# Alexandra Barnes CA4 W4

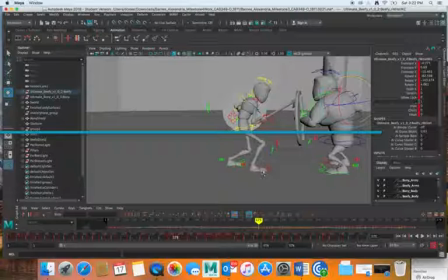2940s
And then after that, as he goes flat down, this looks a little bit painful. I think that should go a bit up like that in order to kind of accommodate him.
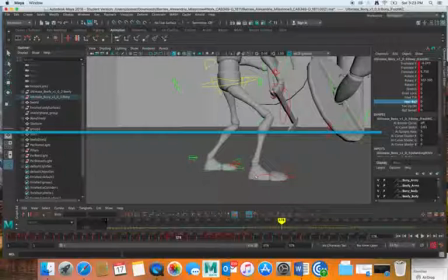2961s
And then after that, of course, he goes back flat too, as his body goes back.
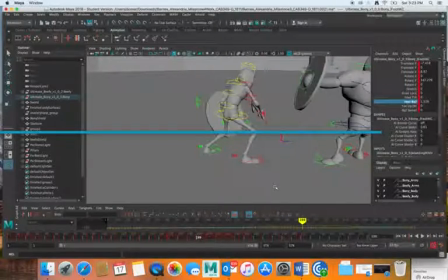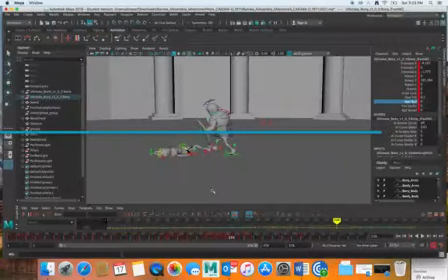When he lifts his sword here at the end,
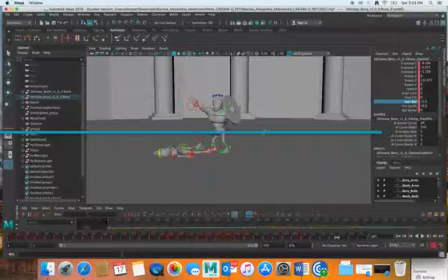3000s
like I said, his sword should go back, but also he can lift his head and kind of look for approval, you know, around.
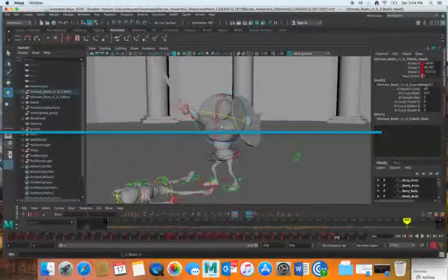3014s
Of course, moving torso from the hip, all upper part. You know, like he's a big victor here, and you know, he's looking for the applause or whatever from the audience. That would be, I think, something nice.
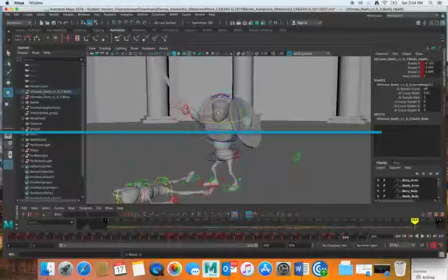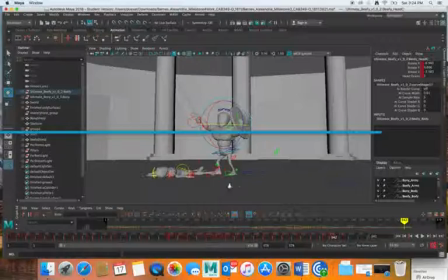3037s
And well, now I don't know exactly what to talk about anymore.
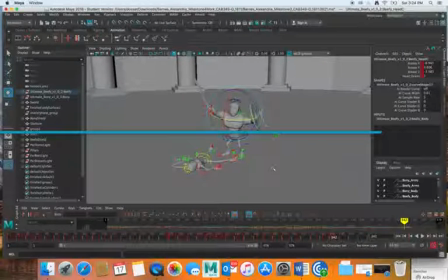3042s
If you have a problem, once when you start working on it, you can, you know, send me email or something.
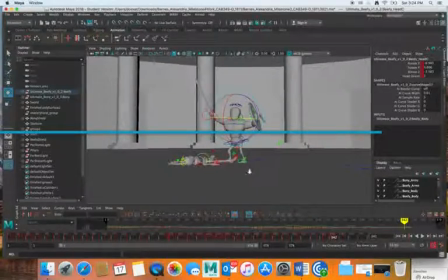3049s
But I think I went over
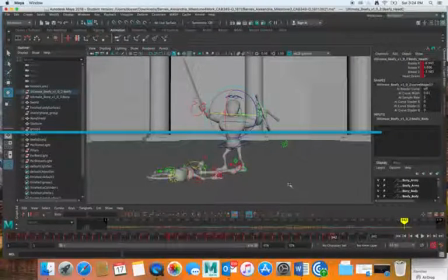3053s
most of the stuff that was bothering you and what you asked me in your email. So
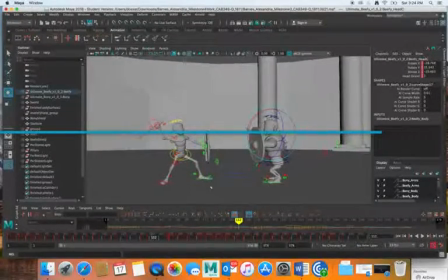3064s
I think that's kind of covers all of it. Now, once again, I think biggest issue is gonna be here, where maybe or to hold him a little bit longer in this hold uh, to
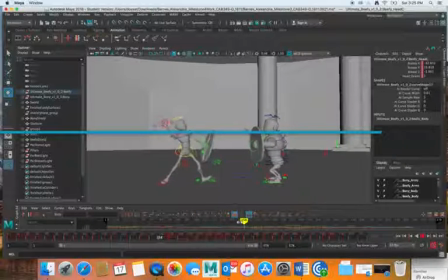3081s
have a faster this action, so it's not so slow, and then, you know, if it's possible, in order to have him here longer in this pose before blow,
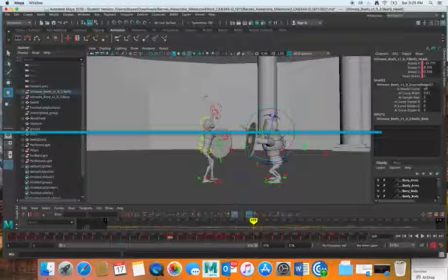3098s
would be okay if he somehow managed to put his foot down. Then he would be in balanced pose.
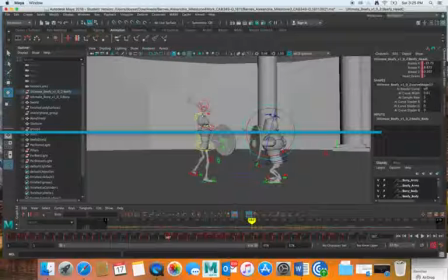3111s
It's maybe a little bit unusual that he would be for too long here when he's only on one leg and the other one is kind of passing, but I think it can take it to a certain point, the slowing down, it can take it, and then blow.
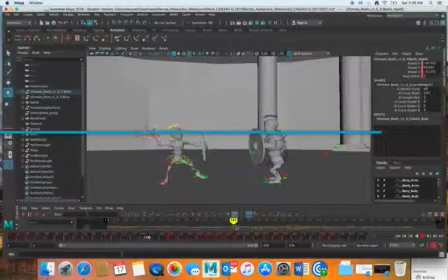3130s
So another thing is where you can actually lose the time so that doesn't look so mushy and slow is maybe he makes, instead of this one big step, maybe he first steps 1 foot shorter than that.
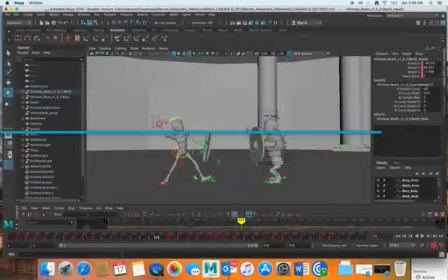3147s
So first he steps, instead of there, he steps here, and then with this one comes closer, and then this one goes to this, you know, so like a little
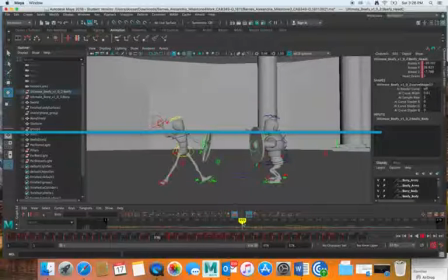3161s
2 small steps before this, instead of this big one. And then from there, you know,
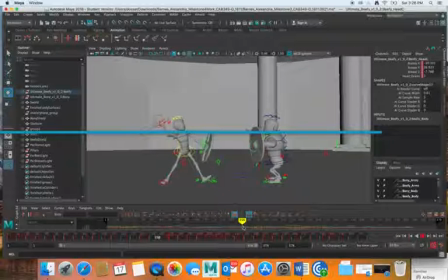you can go, yeah, forward. So